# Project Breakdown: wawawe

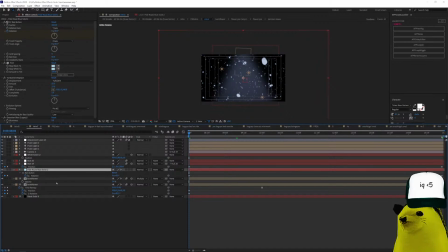I remember adding another one, wait. Black solid, white solid. I guess not. Anyway, there you go. You have all of that. Now, that was the intro, I think.
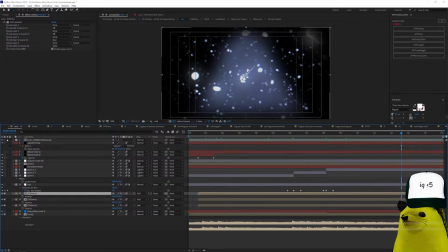Yeah, that's the whole intro. Now let's go into part A, which is the next one.
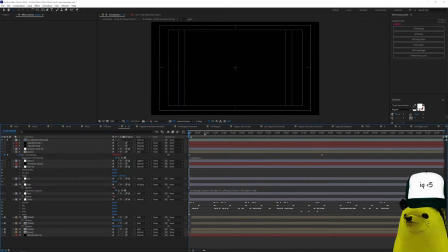And so this one is the angel thing falling down. If you saw the streams, you'll see that I was working on this as well. So you can see here. And now I can go into the slider thing that I always use.
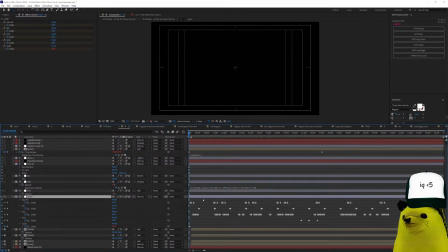The slider controls all of the tac tac tac sounds, the beat sounds, and all of that. And each sound has a different thing. The cycle slider is just to make like, for example, here there's a brr sound, like
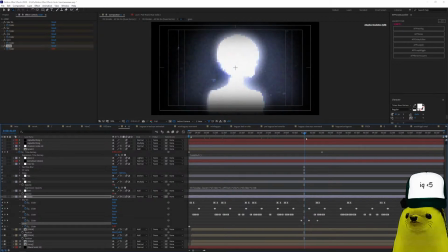bra bra bra bra bra, and you see how it wobbles. Okay, so that's the cycle. Then I have the burst sound, it's exactly that, and the burst sound is here on this adjustment layer, and it's a transform and directional blur, but it makes it look like it's glowing more. The chick sound is a transform only and a tint,
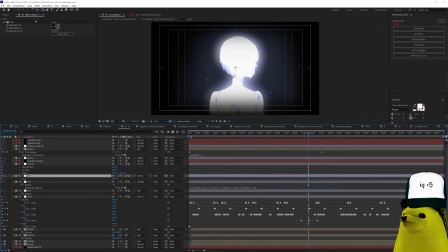inverse tint, and tack sound is just going to black. It's very simple this time. Fast blur, it has a mask here, and it's just fast box blur, a CC lens, and a glow. Alright?
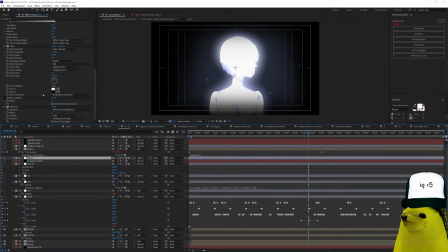And I have this for coloring, the glow that you saw on the previous main part, and the grain as well. The sharpen, same thing. And Venetian blinds, I forgot to mention on the other ones, I also added Venetian blinds.
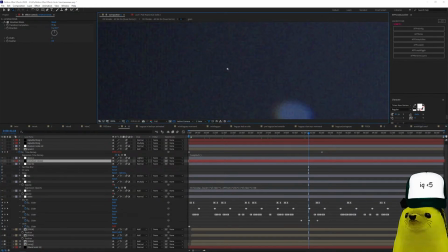This makes it, you can see these little lines. I don't know if you can see it on the screen.
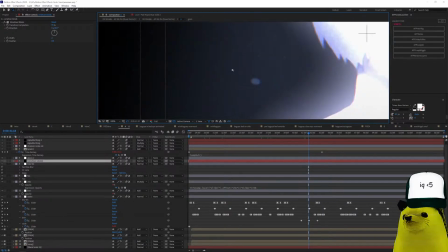I think you can see it. Alright, that's exactly what it does.
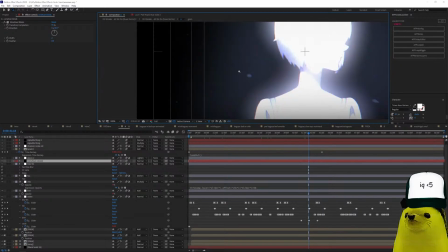It just makes it look more TV-ish, deteriorated, pixelated, I don't know.
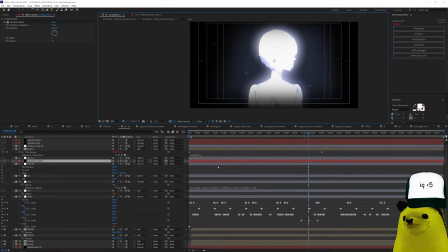I think it looks pretty cool. So yeah, so each slider is connected to each layer with the sound, adjustment layer with the sound, and that's how it works. So every single keyframe you see here is a single sound from the song. Alright. Let's go here inside.
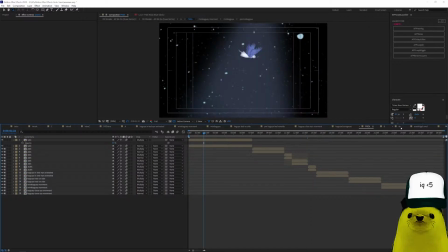Also, I didn't mention, sorry.
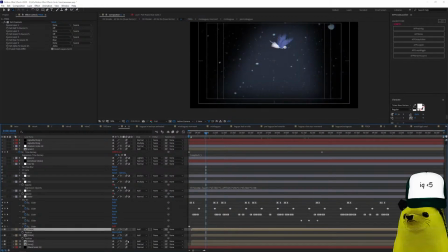I forgot to mention that you can see here we have the 3 RGBs settings of set channels, red, green, and blue.
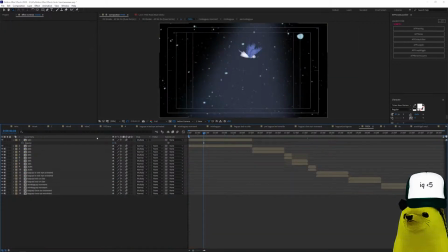Now let's go inside here, and you have the same thing here, the wiggler posterize times. By the way, I posterized everything to 12 FPS so that it will look even more deteriorated. I think it worked fine. I think it works.
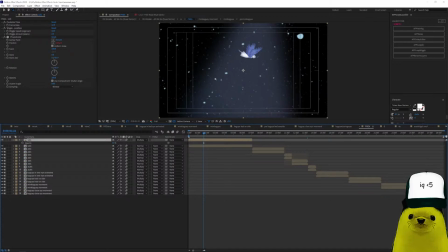I mean, you can say the whole video is 12 FPS instead of 24 FPS. I think it looks accordingly.
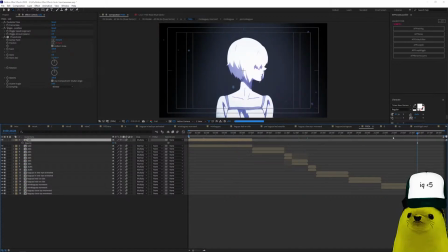Alright, and you can see every single one of the compositions here has that double multiply with the wiggler
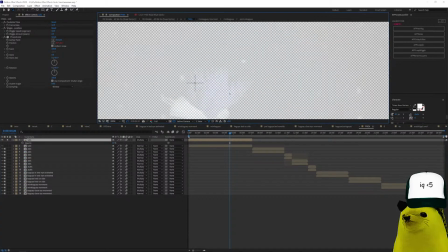that adds this shadow. Alright, let's go inside.
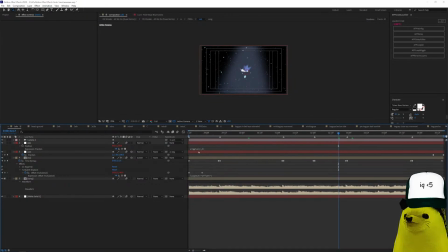And here I have the camera, same camera with the same controls, wiggler and the control for the movement. And I have here again I added turbulent displacement. I don't know why I added CC reptile here. I don't know. But let's go here.
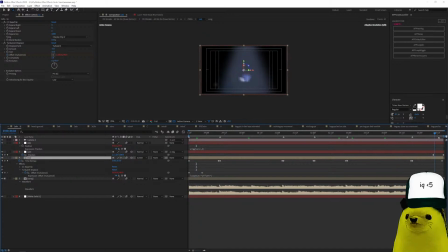Oh, I think it's because the camera goes down. You can see here. So I added this so that it wouldn't look weird on off screen, you know.
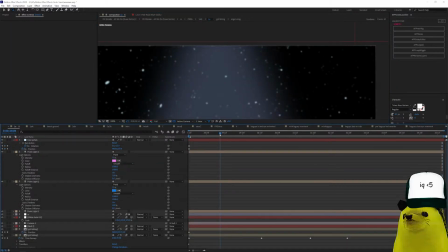Alright, here, inside here,
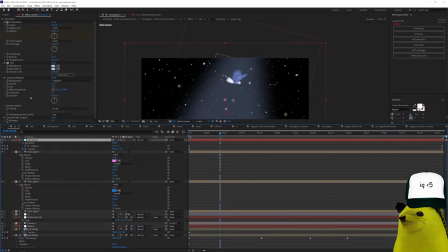we can see the same petals moving, the turbulent displacement, visible action, the 3 lights, 1 to 3 lights.
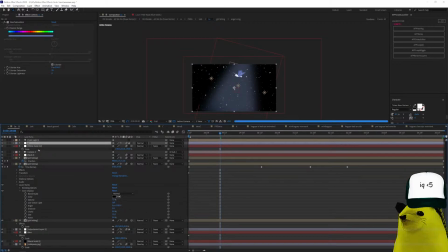CC is the blue coloring. I added the white solid triangle. The camera, same thing. And this camera is just zooming out.
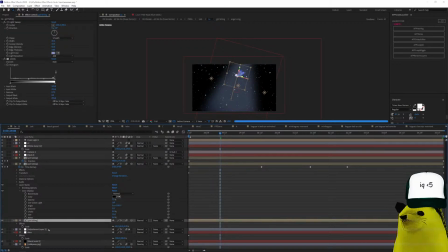The girl folding, which I will show you in a moment, has the same, the wiggler and the CC light thing.
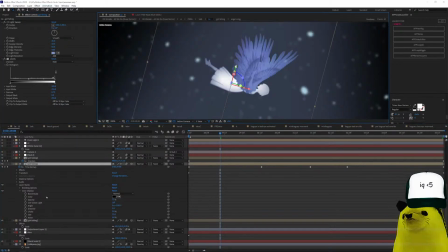CC light strip that adds these colors, see? I made some stars as well
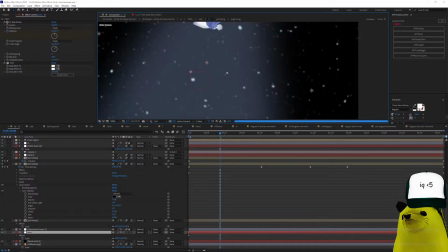that I did not use on the rest of the video, but you can see it adds to the background.
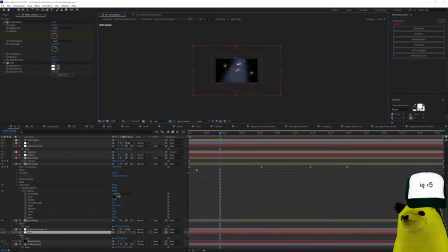Alright, I want to show you the this one was actually an animation that is remapped to match the beats of the song.
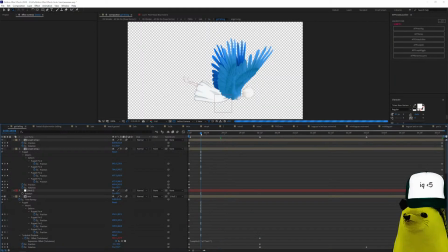So the animation is very simple.
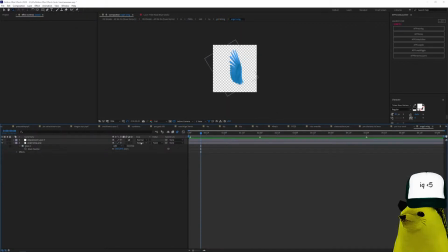It's a puppet tool, and I made this angel wings thing that I overused throughout the whole video with different characters. And it's just this angel wing PNG that from Google, and it has Liquify, because the Liquify,
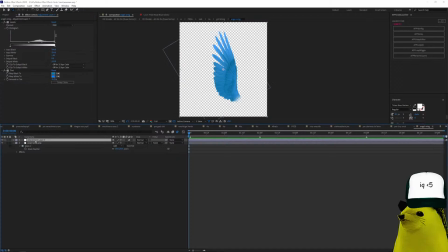see, made it more like that, and then tint on that. Alright.
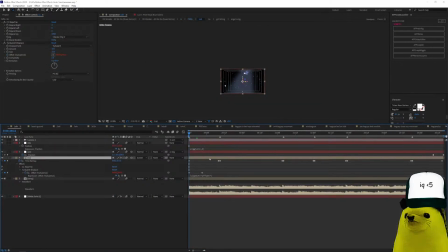I have to go back because I don't remember. Or falling. Need to sleep, but I will.
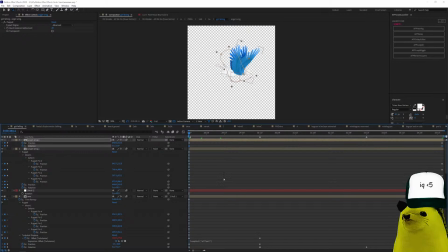Alright. So those are, I made 4 angel wings, so it will look a little different than a normal angel. Okay. The body, this is the image that I used.
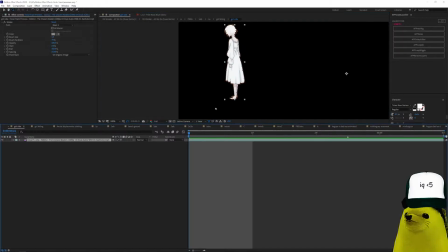Right, you see? And it has a stroke. It's from the anime. Alright. Girl falling again.
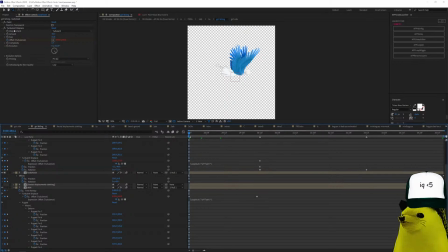And I just made a move and added turbulent display so that it will look like it's moving.
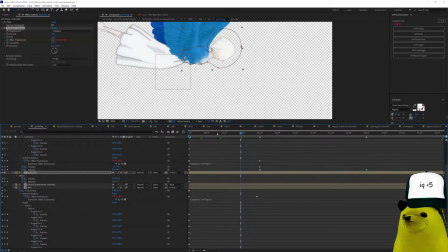You see? It's moving more. And yeah.
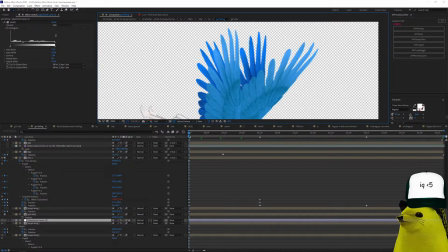To make the wings on the back darker, I just use levels, and it just moves downwards.
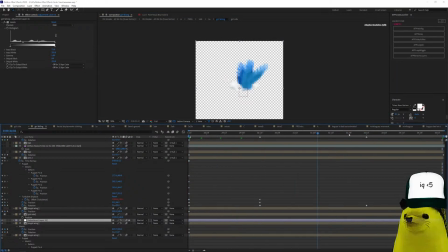Way. This is a really long composition, so that's how it moves. So I think it looks pretty cool. Alright.
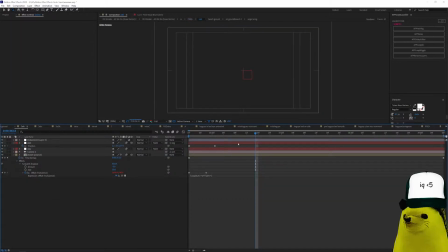Next one. You can see here the same coloring, the camera.
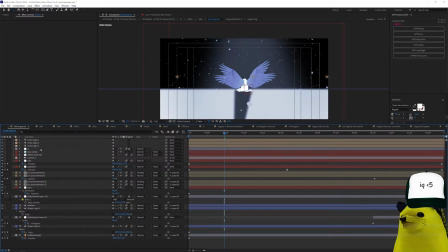And this one has a turbulent displays as well. I made it. And you have here the 3 lights, the coloring again, blue. The petals and stars are back here. Here for the background I have this.
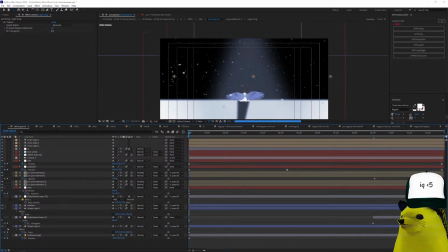Fuck. Right. It's a black background.
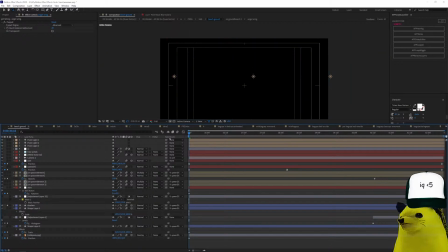This bluish thing. And the shadow. That is this triangle.
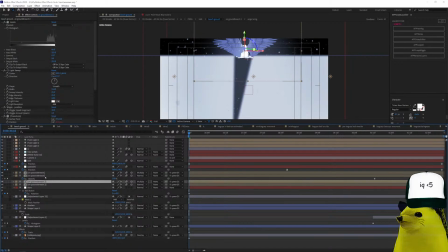Stars. And here you can see the same duplication of layers, so to make it look weird.
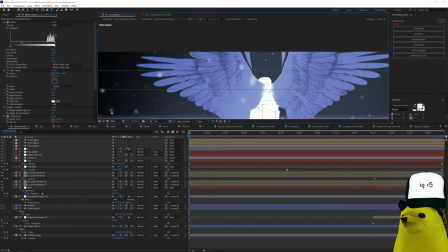I fucked it here, I don't know why. Let's go here. You see?
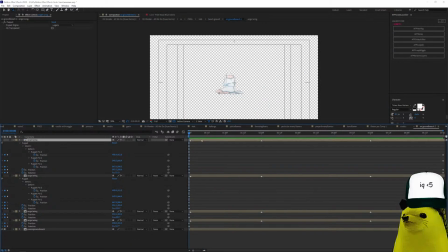This is
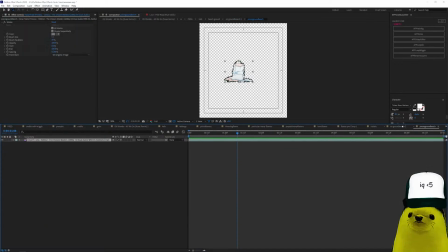from from the anime thing, okay? Let's go.
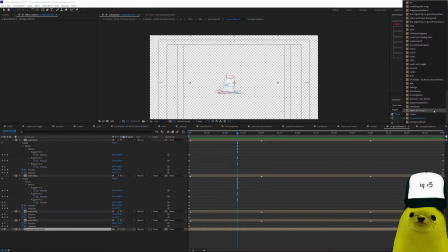Pre-A.
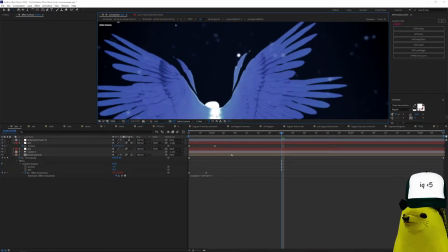I fucked something here, but it was right now, okay? It's not, it does not look like this on the video, right?
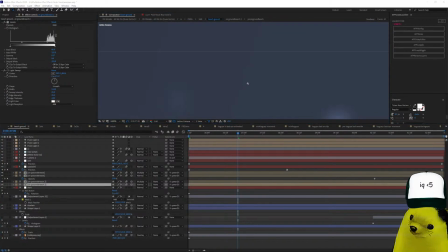I don't know what the fuck I did.
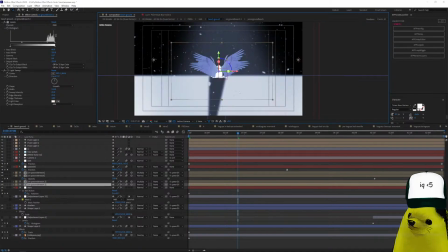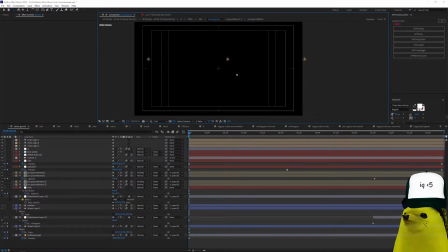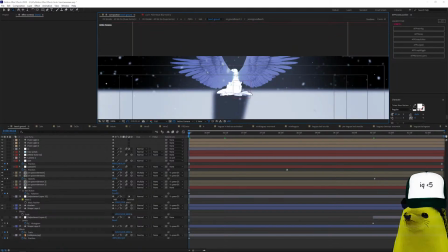There you go. I don't know what I changed, but there you go. You see, it's not broken now. It has here, and then there you go.
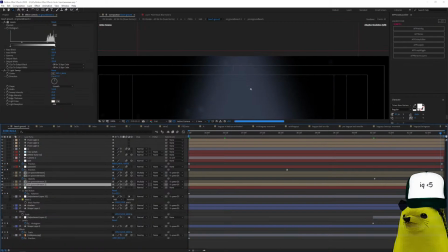Alright, looks pretty cool. The wings just move down, and then to make the wings disappear,
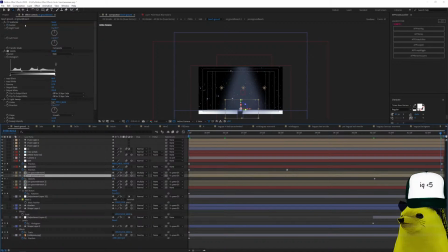I added scatterize and opacity.
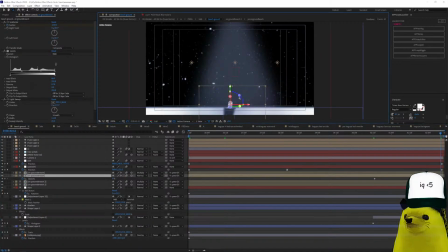Alright, that's how the wings disappear.